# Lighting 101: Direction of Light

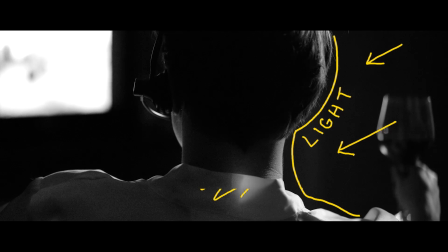We touched on how we use this lighting in an earlier tutorial, harnessing the shadows. This light still gives us information. We can see the side of the cheek and the jaw defined, the outline of the edge of the nose, and maybe some detail in one eye. But the rest of the face is left in shadow, leaving our image mostly dark. Last but not least, we have the backlight.
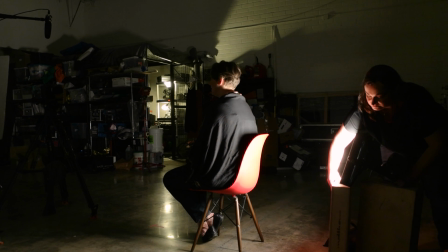Backlight is when the light source is positioned directly behind the subject, creating an illuminated outline of their shape.
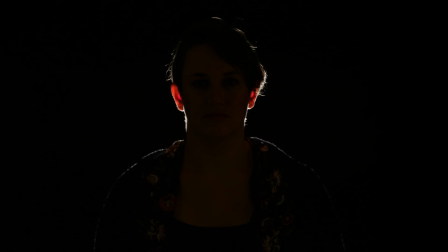The face is now hidden entirely, but our subject still pops out from the background with a halo-like glow.
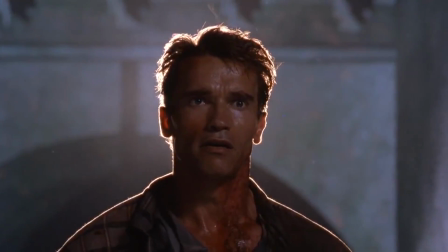Backlights are primarily used to define and highlight a shape, creating separation between your subject and your background so they don't blend together.
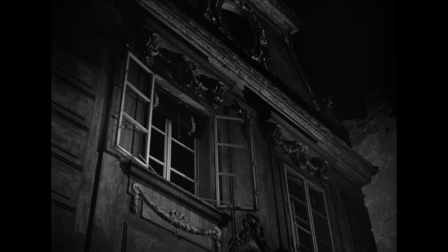So what does this have to do with character and story? As you choose what is illuminated and what is cast in shadow,
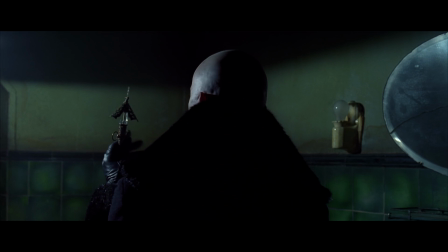you are communicating directly with the audience, carefully controlling what they're able to see and perceive about the character in front of them.
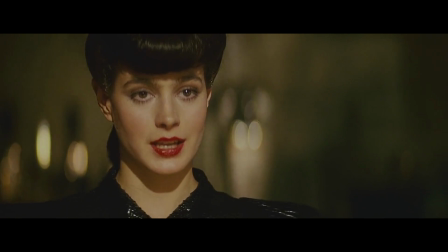If a character is supposed to be safe, welcoming, and familiar, we turn to the high frontal lighting that is most familiar to us, that we see almost every day.
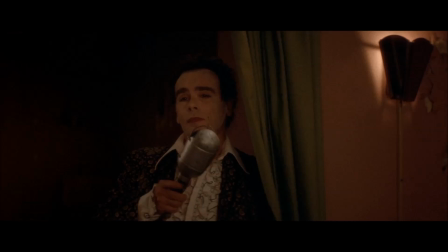We can take that comforting feeling away almost instantly by turning that familiar lighting on its head with underlighting,
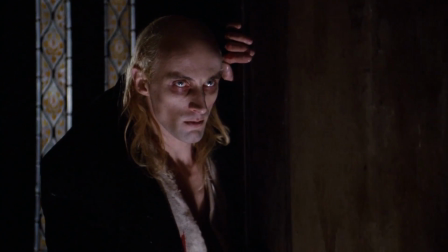casting shadows in places that feel unnatural to us, transforming a face into something unsettling, fearful,
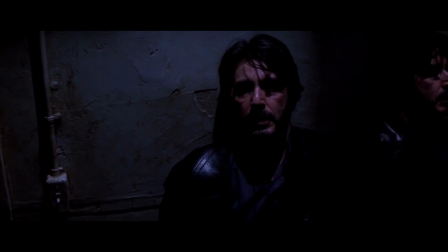or even dangerous. Eye contact is one of the strongest ways in which human beings connect.
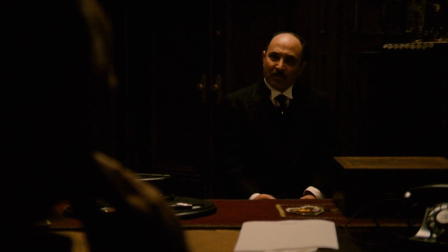Take that away with a top light and suddenly a character becomes isolated from us and hard to read.
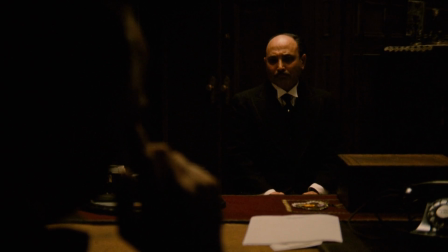The more and more we put into shadow, the more mysterious they become, and the more our imaginations are stirred to life, having to fill in the blanks. And there are so many shades in between.
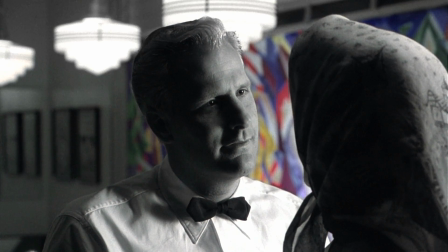From the shadowy drama of a deep edge light to the romantic painterly effect of the 45-degree angle to the conflicting light and dark halves of a side light,
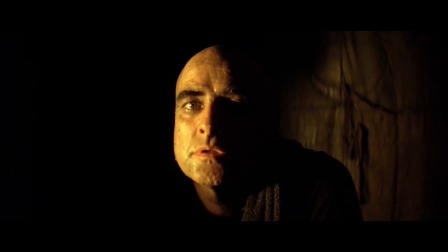we are showing the audience not only the inner conflicts and emotions of the characters on screen,
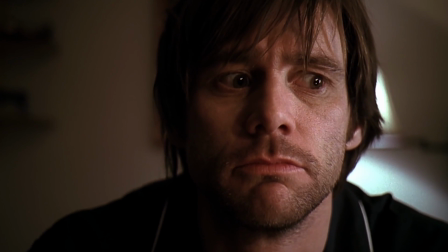but stirring the audience's own emotions in response, sometimes without them even realizing it. We're going to stop there for now. These 7 lighting positions are an excellent place to start from when tackling a scene. Now, while we demonstrated all of these with a single light source, rarely will you use only one light on set. More on using and combining all of these different angles together in a later video. Thanks, and we'll see you next time.